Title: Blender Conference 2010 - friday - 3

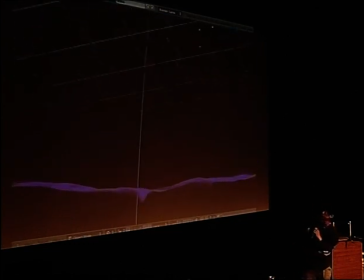[24:30]
In this case this is so in this case every time you see one of those balls flames coming down
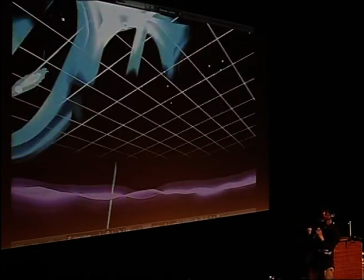[24:39]
that's the muon particles right now obviously we're faking the fact so we
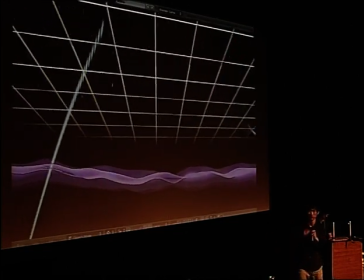[24:44]
We assign all the number keys to be the 12 sensors that would emit the nuance.
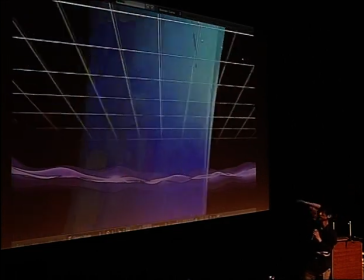[24:49]
So we have some, what's up with the sharpness?
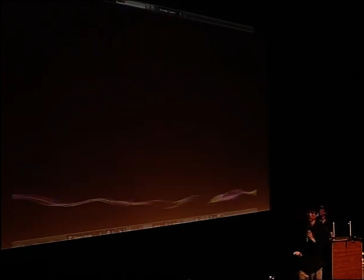[24:55]
So as you can see, we can play around with a lot of the 2D filter settings. The effects are really added individually.
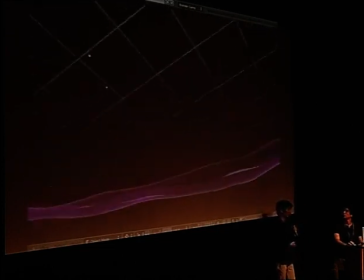[25:09]
And how they fit together is really just a matter of tweaking the different settings so that they look like they belong together. This one doesn't have some of the particle effect that... The spiral? Yeah.
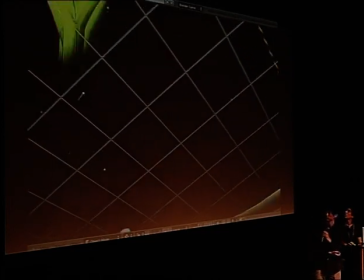[25:24]
So one of the things that we came up with is this, well, the rainbow thing,
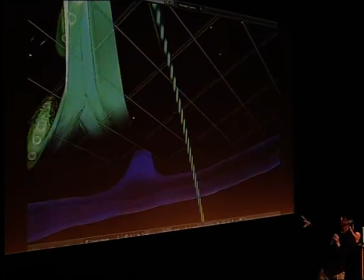[25:29]
but this water wave effect at the bottom because it turns out what they do,
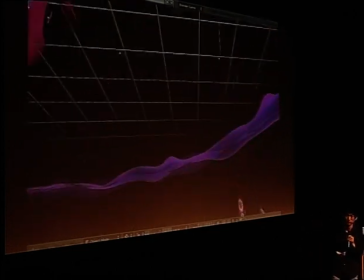[25:37]
well, one of the ways to detect these muon particles is
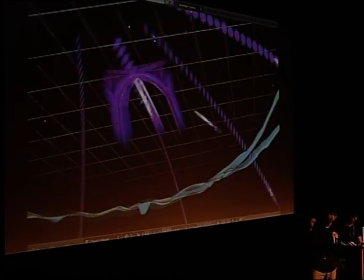[25:42]
they have this heavy liquid, and as the particles enter the liquid, it will sort of form a bubble trail.
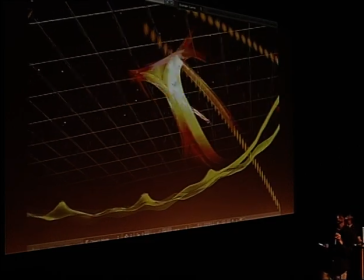[25:49]
So we thought we wanted to sort of emulate that, so we added a water surface,
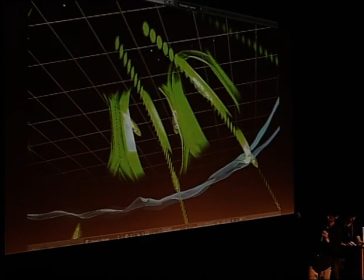[25:54]
and as the particles enter the water surface, you would see sort of a splash.
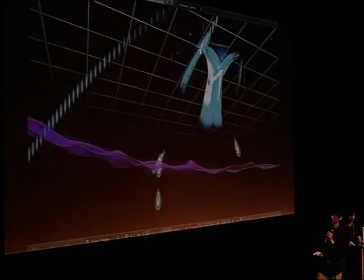[26:04]
And yeah, so of course, right now, because the camera, we can freely move the camera around,
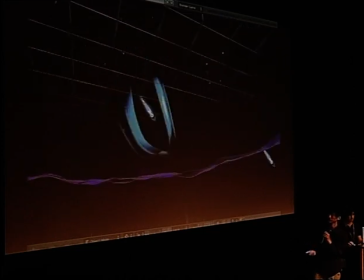[26:09]
And sometimes the effect doesn't quite work, so you see misalignment here and there. And if you can go out of the platform, can you do that? So people get an overview of the...
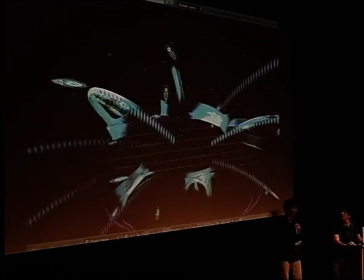[26:28]
So now you're looking at the entire platform from more or less the bottom looking up.
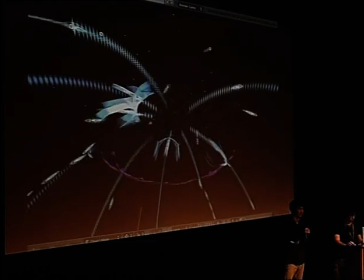[26:34]
So you see we have a star field because, you know, the event name is cosmic sensation and where
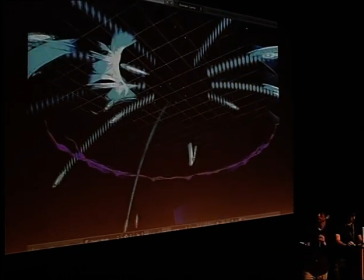[26:42]
the muon particles came from are outer space.
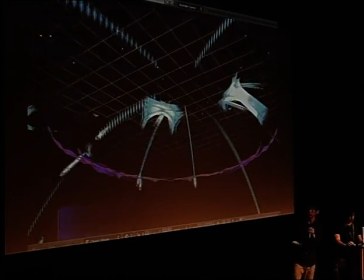[26:47]
So we saw that fits the scene pretty well.
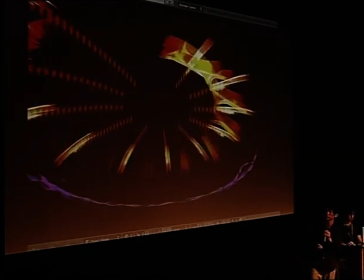[26:57]
And we have this star field which just adds a bit more brightness to the scene or some beats.
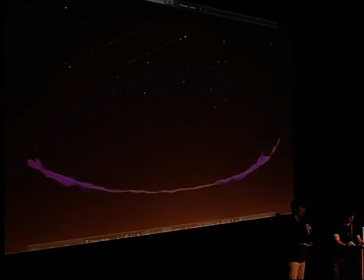[27:06]
So the idea is that the star field would go with the beat. Every time there's a beat, it would sort of flash a bit like that.
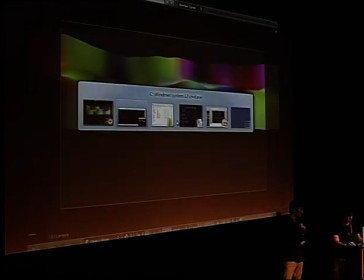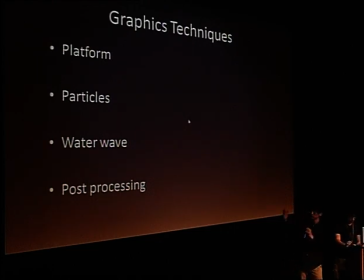[27:23]
So the first thing you saw was the platform which was that blue, the blue transparent, the semi-transparent dark glass material that you saw at the beginning. The platform is really, they're really, it's, most of the time it's invisible unless you have a particle hitting it.
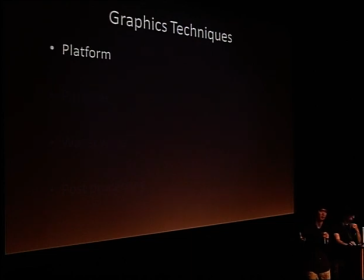[27:41]
So as a particle travels through, it will light up the platform and you will see a color on the platform. So like I said, it uses light attenuation. It's a pretty simple shader on the platform.
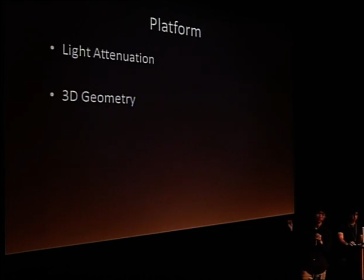[27:55]
Well, Martin built it up with nodes. So as it travels past, it will sort of just have a very nice falloff from bright to dark. The geometry, we started with something pretty complex, like you saw in the mockup.
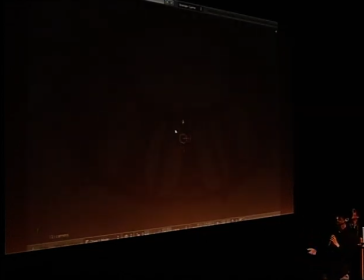[28:11]
But as time goes on, we started to simplify things.
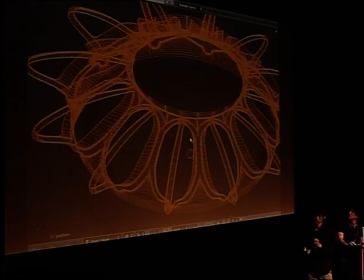[28:17]
We wanted to make it more streamlined so that the highlights as seen from the middle of the dome looks nicer.
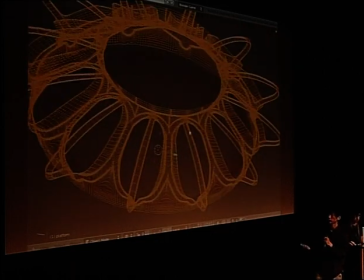[28:25]
So as we were working, we were constantly tweaking different things.